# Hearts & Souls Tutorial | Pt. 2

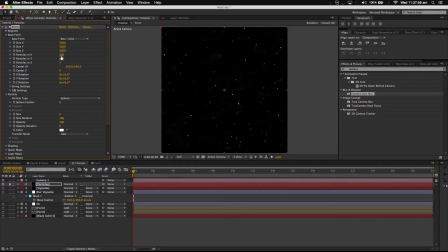[4:12]
200 maybe. Now it's good to have a large amount of particles just to get that look.
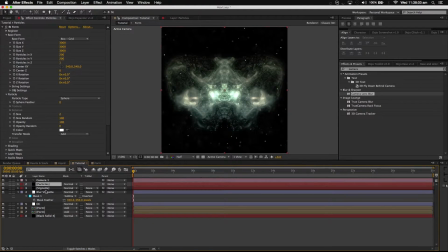[4:20]
So now it looks like it just has more atmosphere. Let's increase that back to 1. One and a half maybe.
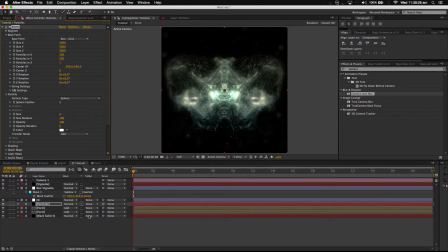[4:43]
Yeah, that looks good. Alright.
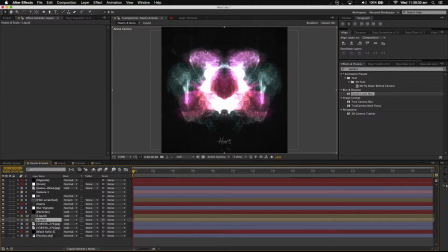[4:47]
Now with my original piece, Hearts and Souls, you got these purple look, and also these like cinematic looking stuff. We'll do that later, but first off, we're going to worry about these like pink and purple looking things.
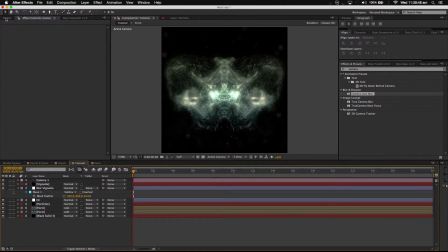[5:04]
Now, I wouldn't recommend using where is it? I wouldn't recommend using like any like I wouldn't recommend using any like
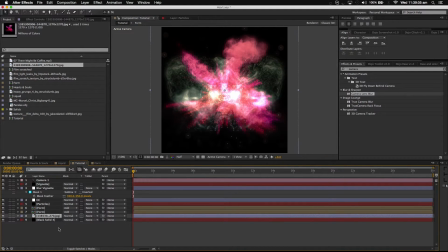[5:21]
still footage. I would recommend using actual like just duplicating it and making a different like form layer and do a different look,
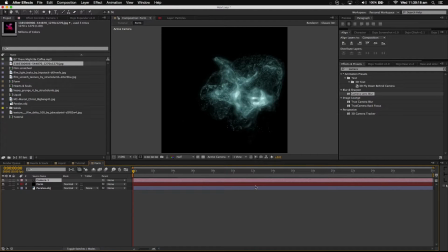[5:32]
like different like way of how it looks and stuff. Like you can just drag that across and it will get a different look. So you see here, and you can actually like change the colors and put it behind it, and just
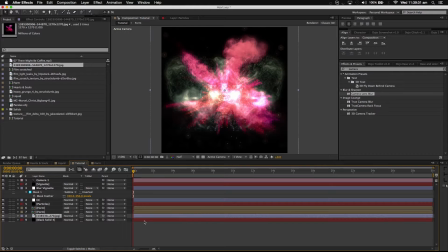[5:47]
it'll just make it like an evolving looking. I'll just make it evolve, you know. Now let's increase. Put this to add. Now I don't quite remember. All right.
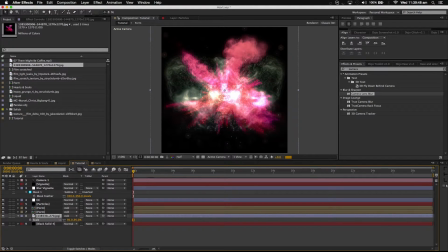All right. Now just decrease the actual scale of the chalk explosion. And you can find these chalks like footage stuff like anywhere on Google and such.
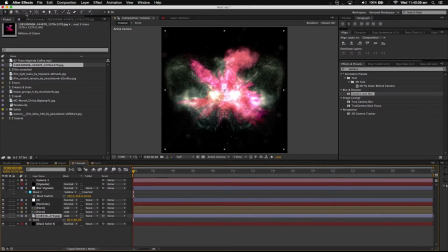[6:24]
Then what I did to make it make it mirror itself.
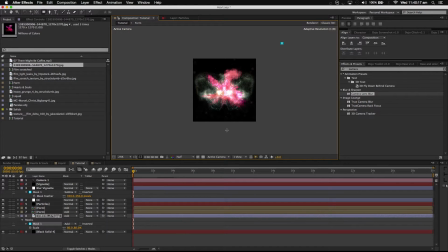[6:31]
I just created a mask like this, and just like, oh god, slow. All right, I was gonna solve that for a moment. I just created a mask.
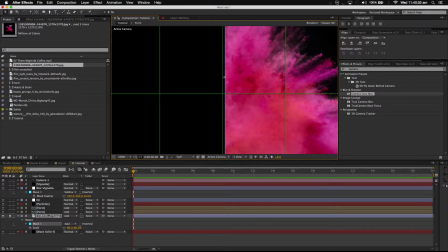[6:47]
Just put it in the center. Just make it more symmetrical.
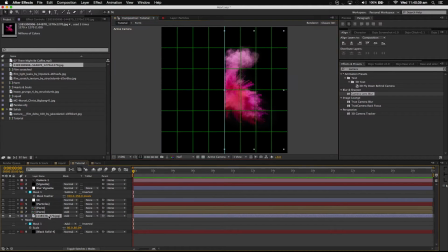[6:53]
There we go. I'll just increase the feather to 50, maybe 100. Yep, and then duplicate it, and then flip it horizontally.
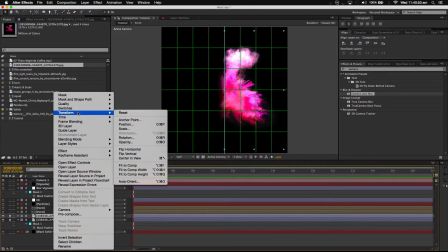[7:09]
Or you can go to scale and just do the -100 like I did with the form, but this is a little bit better.
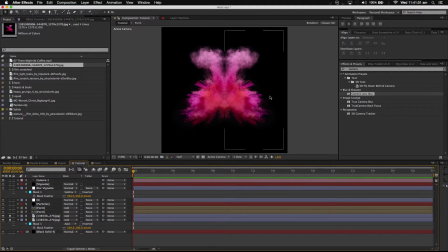[7:16]
Alright, there we go. So now it looks symmetrical. So there's like a mirroring and such.
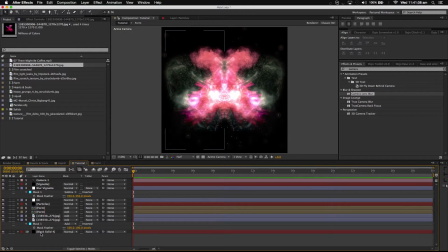[7:23]
And unsolo that. And there we go. It looks like that now.
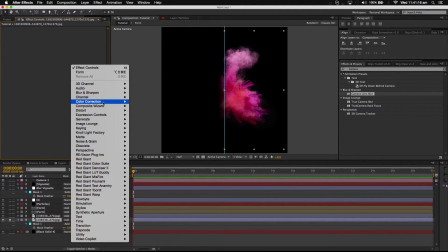[7:31]
Speaking of which, let's actually put some color correction into it. Add some contrast.
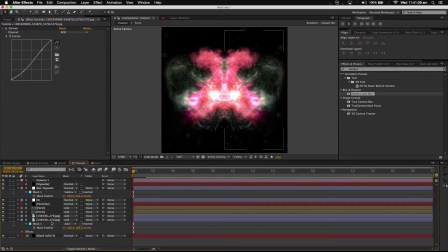[7:37]
There we go. So, but what I did with you don't have to worry about adding CC Factor Blur, but what I did was adding CC Factor Blur to actually fit in a bit more with the actual liquid look with the form.
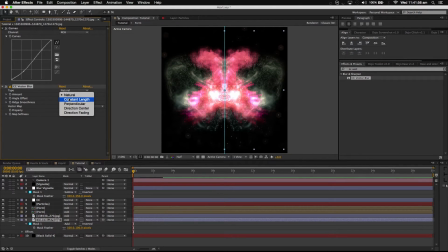[7:54]
You don't actually have to add too much of it. It's just a little bit, just to make it fit in a little bit better. There we go. So that's it just adds a bit of like just smooths it out and stuff.
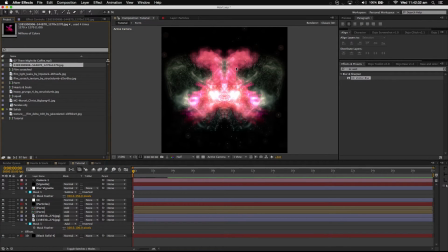[8:11]
After that, I added some extra textures on top of it to overlays.
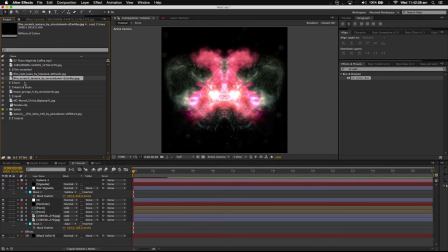[8:17]
I just found these through Google, especially I think this one in particular. Yes, it is. This one is just like a film, like scratches and grunge looking thing.
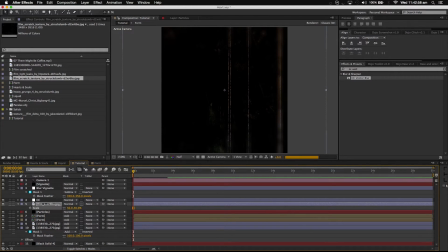[8:33]
We just decrease the scale. All right. So we've done that. Let's make sure that's easy. Okay, it's good to decrease the
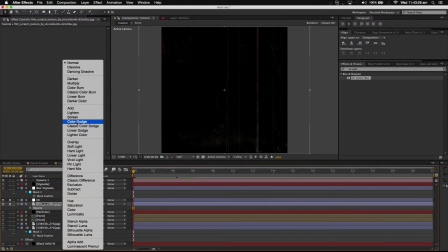[8:48]
actual opacity of this, because it's going to interfere with everything else very easily.
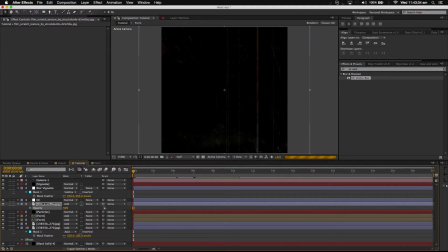[8:55]
Alright, I forgot to unsolo that. Now it just adds that extra bit of grunge.
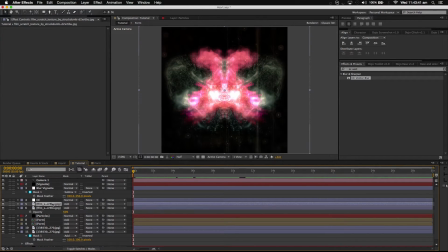[9:02]
You can actually duplicate it, scale, unlink that. Now that button in particular is just unlinking. Just make it so you're able to do your own scaling and don't have to make it look like weird sort of shit.
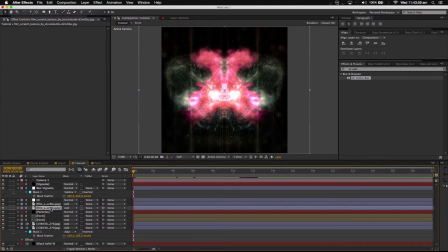[9:20]
Yeah. Alright. Let's add a bit of contrast into this texture.
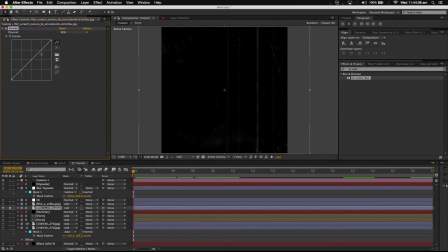Yeah, it looks good. Let's see here. And there we go. There we go, that looks better. Alright.
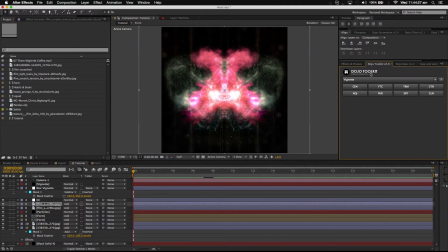[9:48]
Also, to make sure that the whole banding is all fixed up and makes it more cinematic, is add grain. And this is like through the toolkit. This is like a preset, but it just adds a slight subtle grain to make it look a bit nicer in a way.
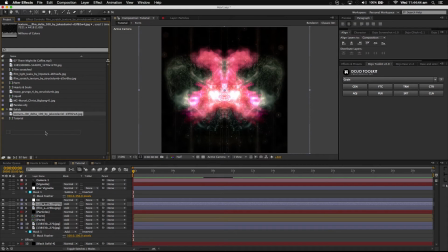[10:05]
Also, to make it more like cinematic, I actually added a film texture, which is like an old film texture. As you can see.
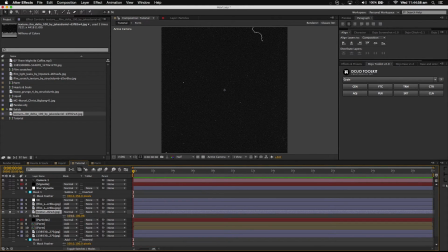[10:18]
Alright, so it's pretty much more grain and also some scratches and dust from like old films, like in projections and shit. And a bit of color correction, a little bit of contrast, not too much,
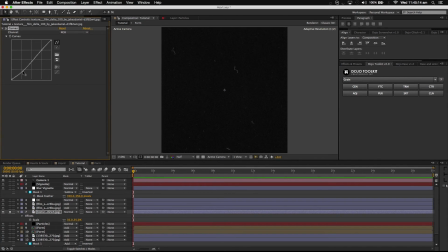[10:34]
because we all want that grain that's in the actual texture a little bit. Now add this to,
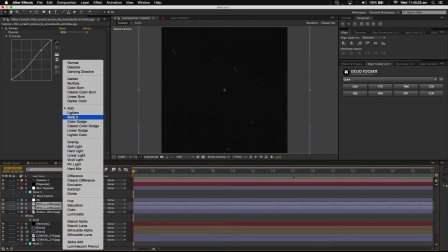[10:46]
and actually, change the transfer mode to this to screen, makes it not so bright.
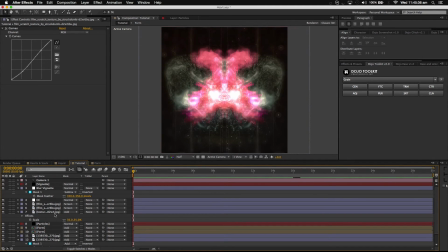[10:55]
And there we go. Now it's a little intense, I know. What's it doing? What's doing that? Alright. It's probably this. Yeah, it is. Alright, okay.
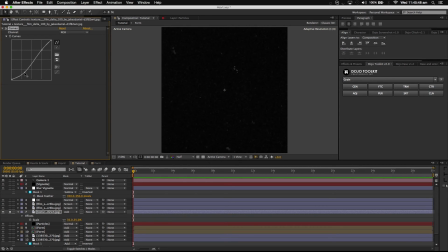[11:07]
Let's just increase the contrast a little bit more, because that's a little intense.
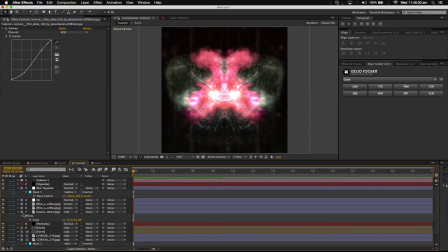[11:13]
Well, this look may not be your taste, but this in particular look is like what I like. We all have our individual styles. You can play around with it.
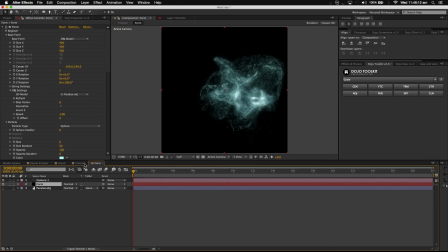[11:24]
This is just showing you how to create something somewhat what you like, what I've done in my pieces, Hearts and Souls.
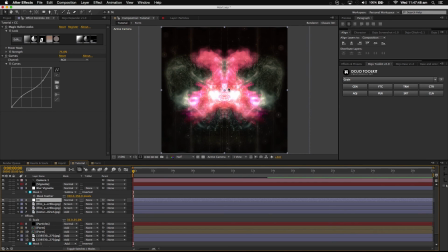[11:34]
All right, so after that, you're pretty much done. It's very easy, time consuming though. But you can actually make it look good, depending on what you have in your mind and it's just what makes it time consuming.
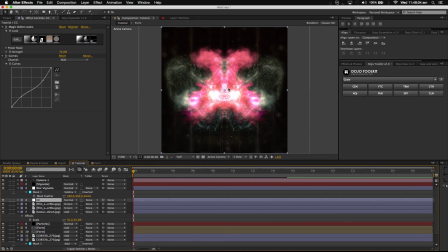[11:49]
It's just to gain the right look that you want personally. Anyway, I hope this is helped you at all. Hope you like it, and yeah.